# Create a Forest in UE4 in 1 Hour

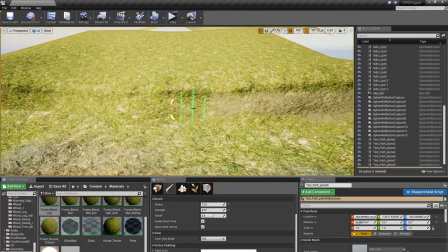Now I'm masking in some sand, because I want this to look sort of like a mudslide,
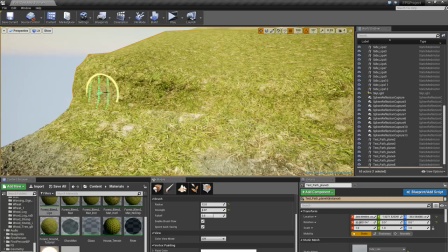as if we're in a sandy area in which pine trees and so on grow very well. So I'm just removing the grass here,
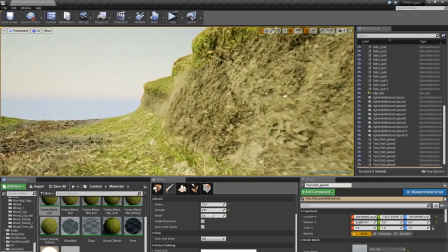right along the, under the overhang there.
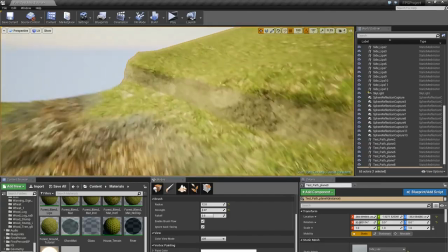Something like that.
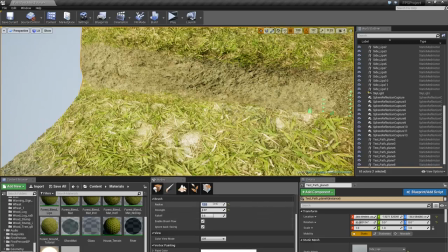And I'll just go ahead and make the size a bit smaller and add some grass back in, so
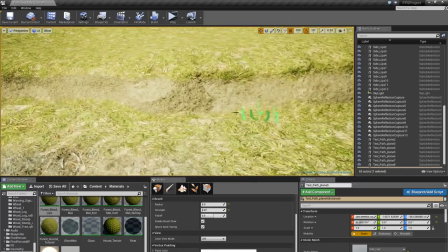it meets the bottom part better, or like the path module there.
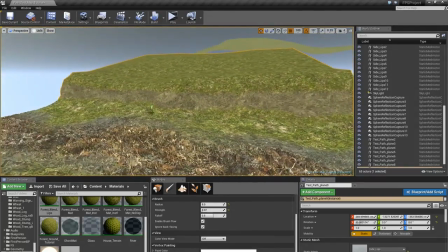So that looks good.
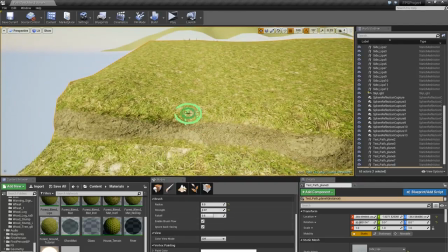And I'm also going to remove some of the green here.
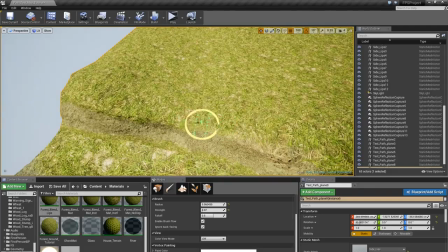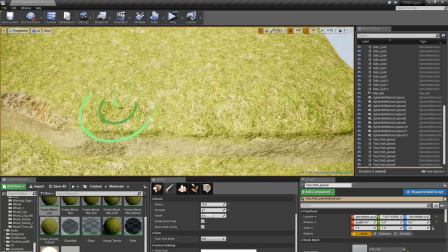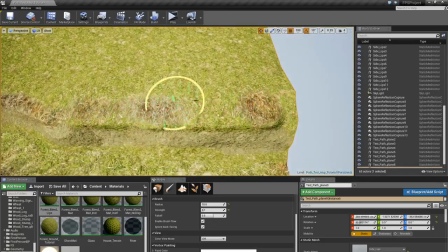I'll go over and smooth it out a bit later.
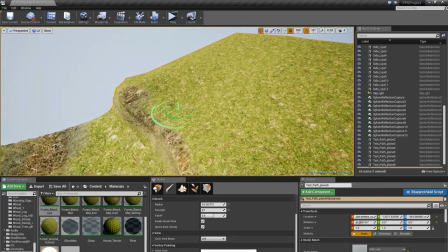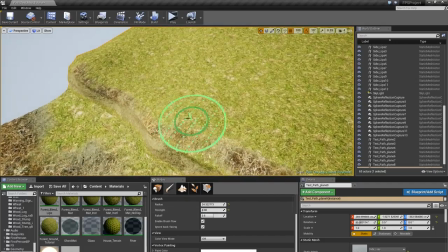It's a bit of going back and forth to get a nice even blend.
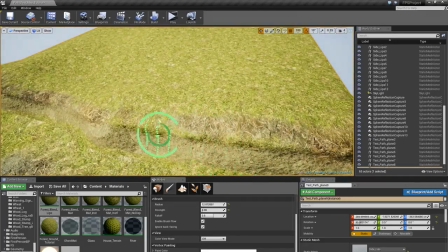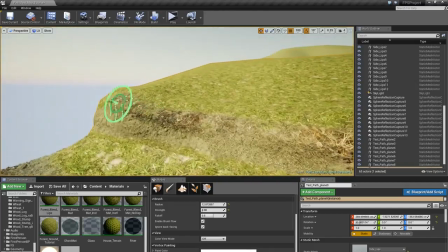And that's looking pretty good. So what I'll do now is
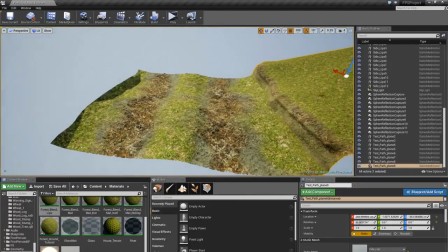I'll actually just go ahead and delete this and duplicate this over.
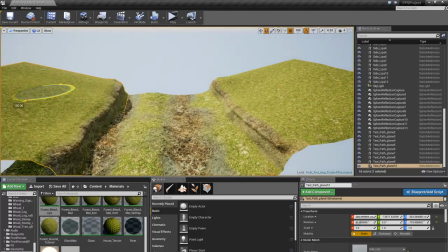Rotate it around to 180 degrees
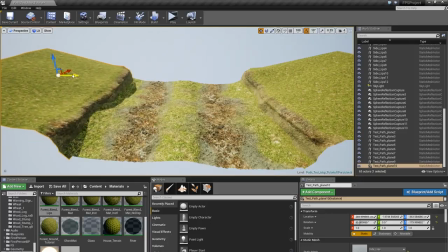and turn off snapping and just make sure it meets something like that. And I can move it up a bit as well.
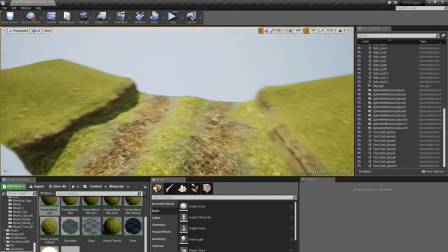And that is good.
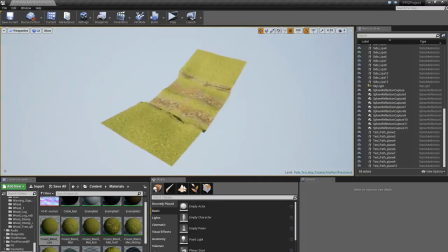Right, so let's go ahead and tile this up.
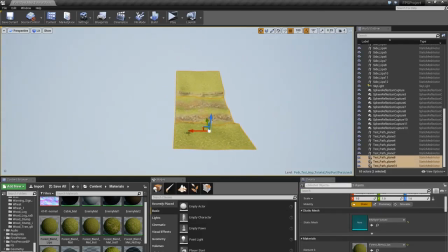So since I made it the correct size, I can just use the snap to grid function, and it's gonna
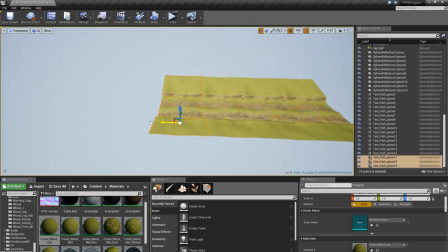tile up nicely. And we also made sure in Maya to
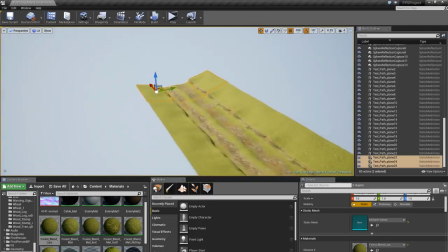use to make sure it tiled well, both in the UVs and the actual mesh.
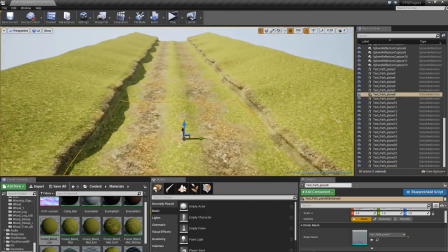So this is a good start. This gives us a lot of room to play with vegetation and so on.
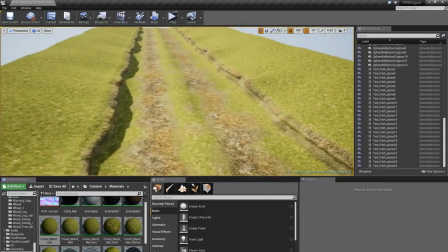So let's go with this.
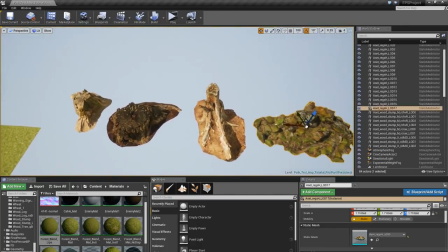So here behind me I have a couple of assets that I've selected that I will use to dress up the sides here.
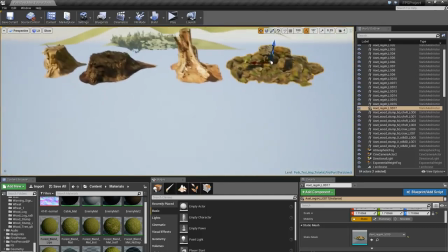So I'm gonna start off by
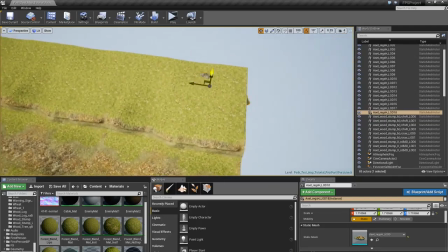taking this one here, and I'll put this on the lips here, on the edges,
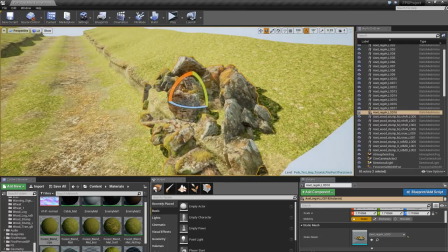and I'll simply try and intersect them with the, I'll turn off this snapping mode here.
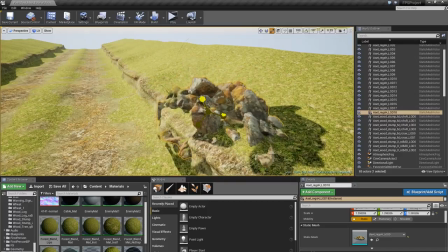I'll try and intersect them to make it look like there's like rocks poking out of the sand.
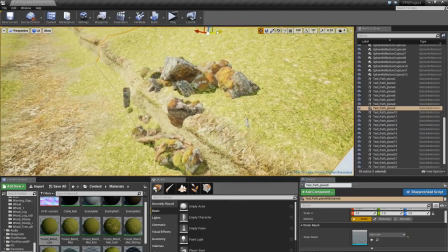I'm getting this weird lighting glitch here. There we go.
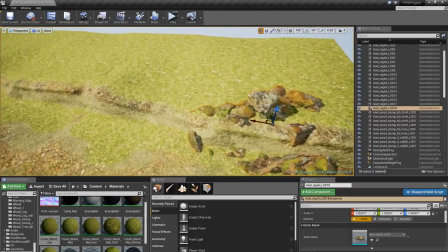Something like that. And I'll keep adding this.
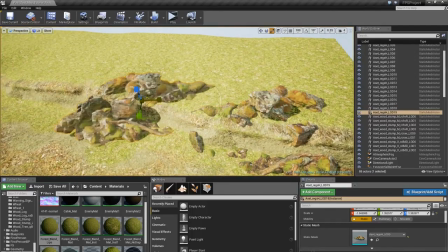And I could flip it on the others to the negative direction
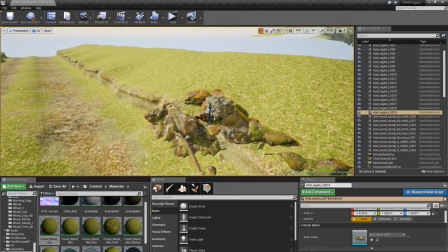and push it down a little bit.
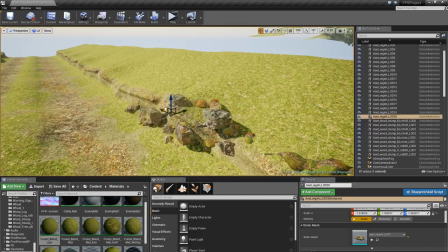So we just get a few rocks popping out like that, and something like this.
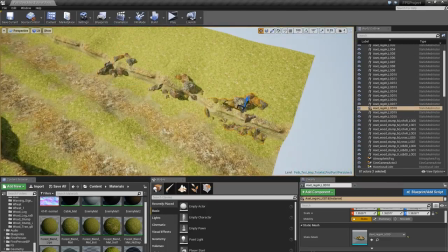And I'll try and keep the spacing a bit more irregular so it doesn't look
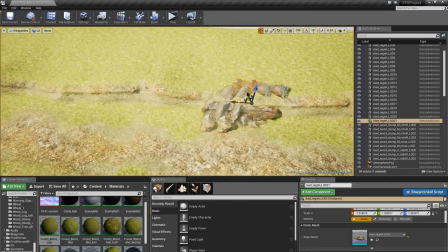obviously tiled, so, or not tiled but repetitive. So
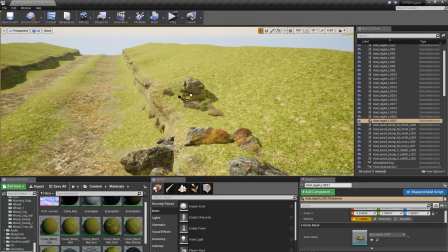something like that maybe, and push it up a bit.
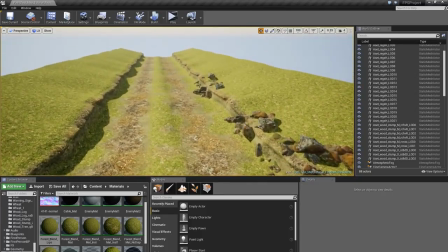Starting to look pretty cool. I'll do the same thing on the other side as well.